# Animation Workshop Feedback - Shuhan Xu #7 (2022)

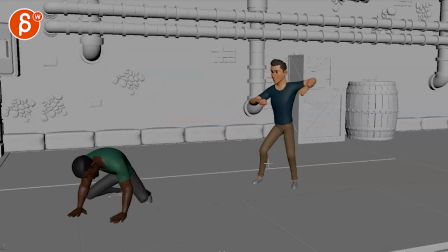and so on is there any way we can involve the environment a bit more for more interesting shots could one of them hang up here maybe there's no wall but it's just it's just pipes
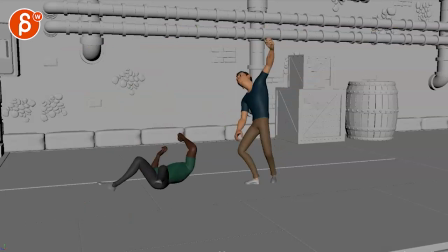and they will be hanging so maybe you have a moment where let's see
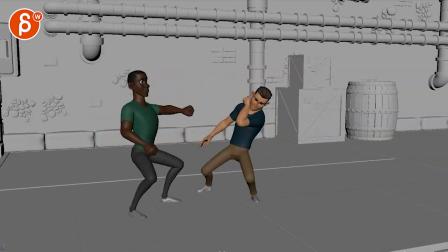and i'm changing everything i'm just saying what if there's an action where where you have this also i'm not quite sure what's going on here now that i'm framing through this this comes super late but is he holding on
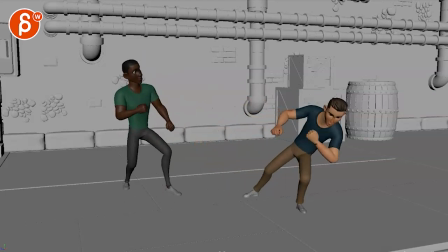to his arm and the arm hits him i didn't even read that at the beginning but anyway what if there's a thing of their pipes he jumps up
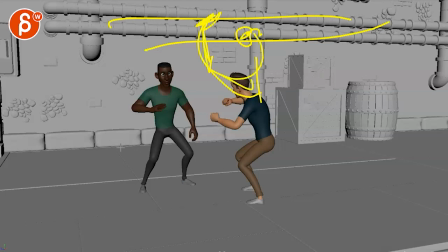holds on to the pipes lifts himself up legs up here these are legs and then he goes underneath and and kind of falls he lets go falls down turns around back for action and so i don't know to me it feels like you want to look at well basically what are you
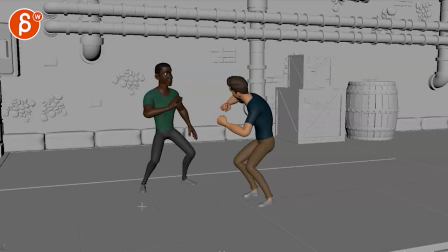trying to do here that would be my first question that i should have asked at the very beginning is this purely showing body mechanics do you just want to do a fight for fun is this an exercise fight is this for a demoreal and if it's an exercise you can leave it like this and just
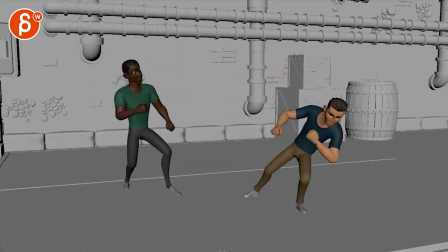practice mechanics if it's for demoreal i would again look at how long is the shot what are you showing off that needs our
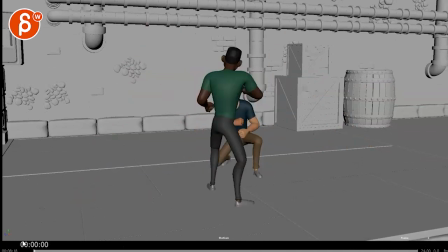attention for eight seconds is there anything that you can put in that's more interesting could this be
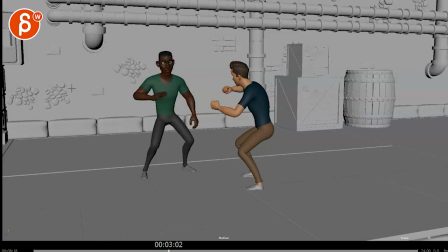with a traveling camera where they fight left to right and but then they go from this maybe this goes down some rubble into maybe this is like some old cave a cave um like a garage or something or warehouse and there's maybe there's maybe puddles here i know you want to do water sim but i was saying it would go from a hard surface
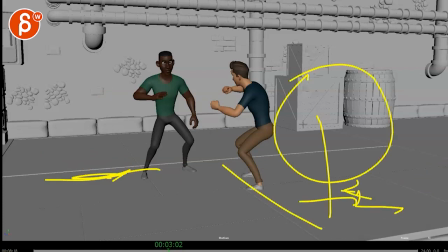to maybe something softer and then that forces them to change the fight style so to me it's like this is a demo real shot
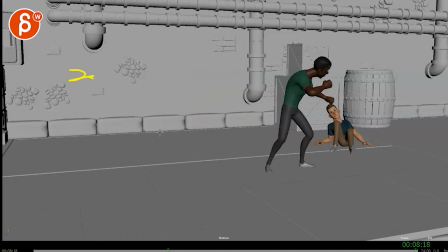over eight seconds what are the things you can show off you got punching we got jumping but is there anything else and do you want to every now and then cut to a face where it's a bit more about the pain the rage or whatever you have so it's not just kind of
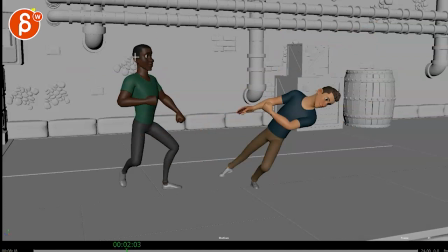detached you know this is more like
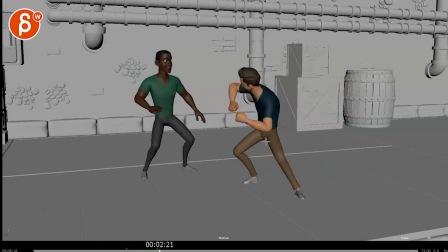like a camera like security camera view where we're filming someone like some old fight club scene and you got a bunch of people here standing and cheering
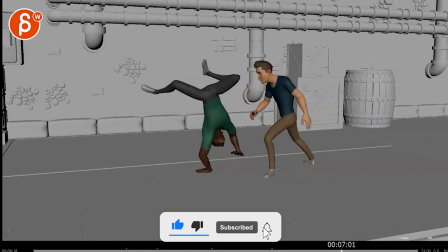which could also be cool but that's more like a crowd scene to it anyway that's that's what i have i do have notes regarding just animation
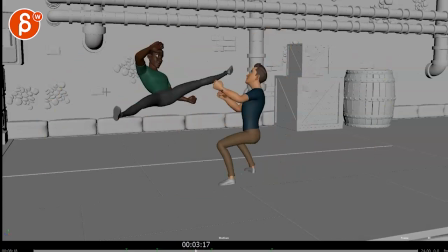like i said in terms of even this here when he falls this it feels like he
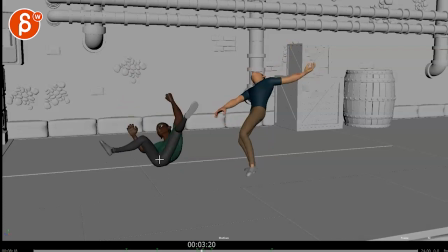eases in he does spacing wise into this and that just feels really soft in terms of an impact of what the chest head and arms are doing so i do have a lot of mechanics notes
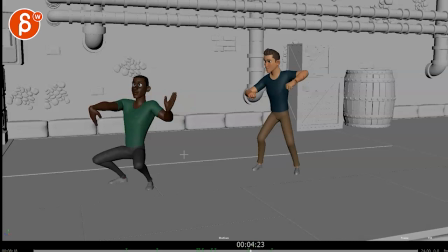you know and also kind of terms of silhouette notes and stuff like that but to me none of that matters if we are changing that's a royal we
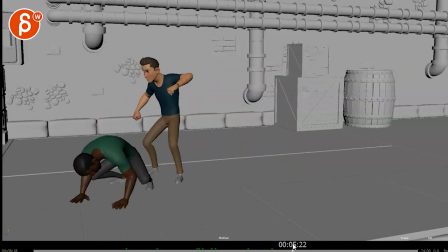if we are changing the concept of the shot and the composition and just some of the ideas so i'm going to hold off on that until you say
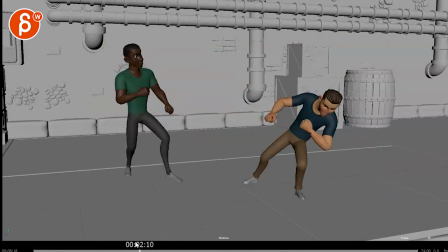nope this is it i want to keep this camera keep all of those actions just give me mechanics critiques,
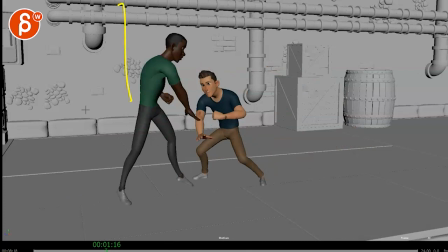and then I can do that. And if you do have reference though, I would love to see the reference here. Alrighty, thanks. All right, there's an email. You can sign up, you can start whenever you want, you can submit whenever you want, you get 16 submissions. Either way, a like and subscribe would be awesome. All right, thank you.